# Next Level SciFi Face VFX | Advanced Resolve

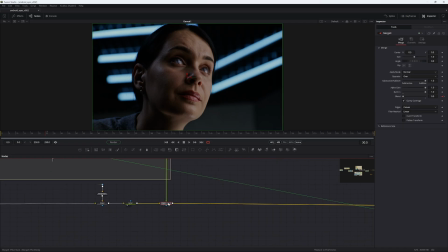So I just went with from image and then in the merge node we use a burn in we slide the burn in all the way to the right so that way we get a linear color blend essentially and then when we convert it back into
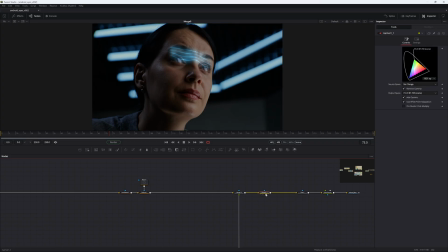the correct gamut you can see it's blending really nice that's the scan line then we have this huge
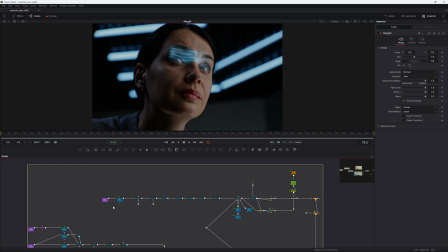little bulk all this bulk here is essentially the arms i decided to just do it in fusion and it turned out to be quite doable
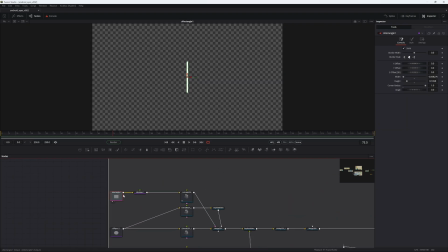so we have some shape layers here so i have a rectangle that i've shaped i'm using this
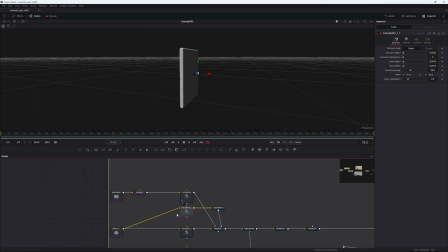to to extrude these into geometry so if you pipe an s ellipse into an extrude node you can make 3d objects essentially but it is limited so you you wouldn't use this to create a car or anything like that you can definitely use
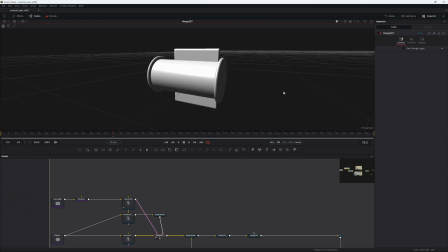it for simpler shapes so this is a small little
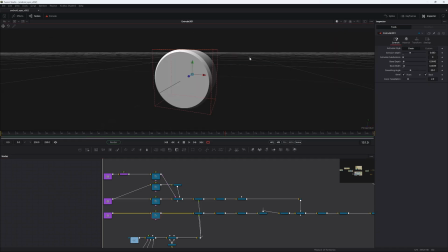3d model i made so i also did it for a huge robotic arm so let me just show you what's happening here so we take this shape we uv
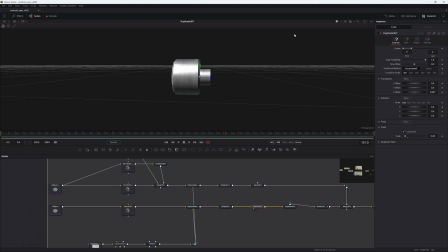unwrap it so it becomes nice to look at and then we duplicate it we make the one duplicate node that essentially creates a smaller
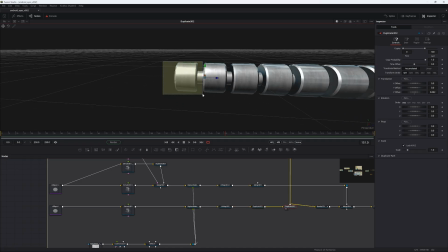one and then the second duplicate node duplicates these two things as a piece and it goes all the way down the line if we merge this over
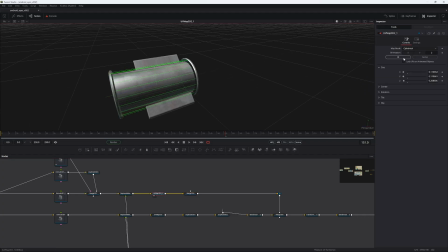let me just show the uv unwrap as well uv is just set to you know cylindrical if we merge this now we have something looking like
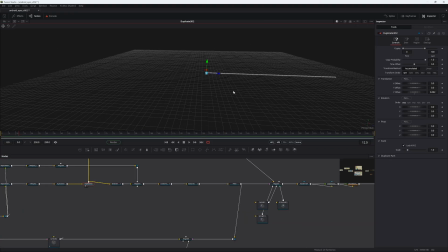a robot arm you can use to um i don't know scan people after the duplicate we have this bend node that essentially is giving some bending and some life to the uh to the arm and I'm adjusting the amount and to just give it some give it some life I also used a
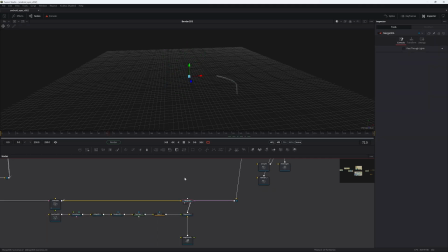mesh here to essentially just as a proxy this was more of a reference thing just so I could place it in 3d space where it's supposed to be so this is an off branch just for that but yeah so we have this transform here it's going down it's going down like it should
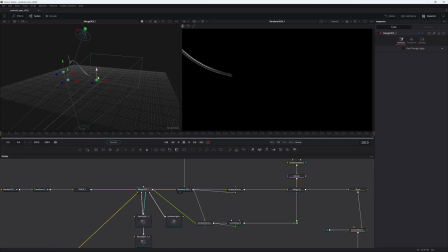I figured I should also show you the lighting setup so so we are looking from the camera now so you can see we have one spotlight above we have one spotlight below and we've also got an ambient light to just light up the shadows a little bit so you can see in the
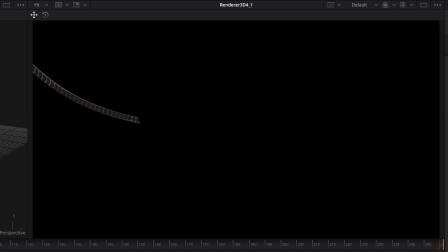so some of this i also need to show you the
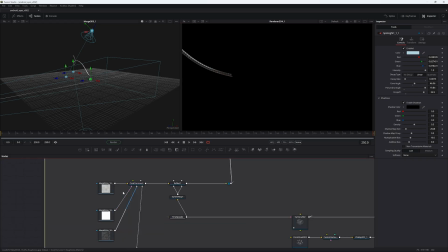material for the arms here i just went with this standard metal texture from
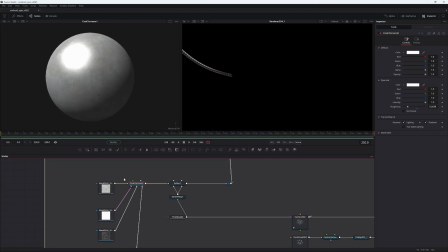ambient cg this is piped into a cook tolerance node this is the arm with the texture and the lighting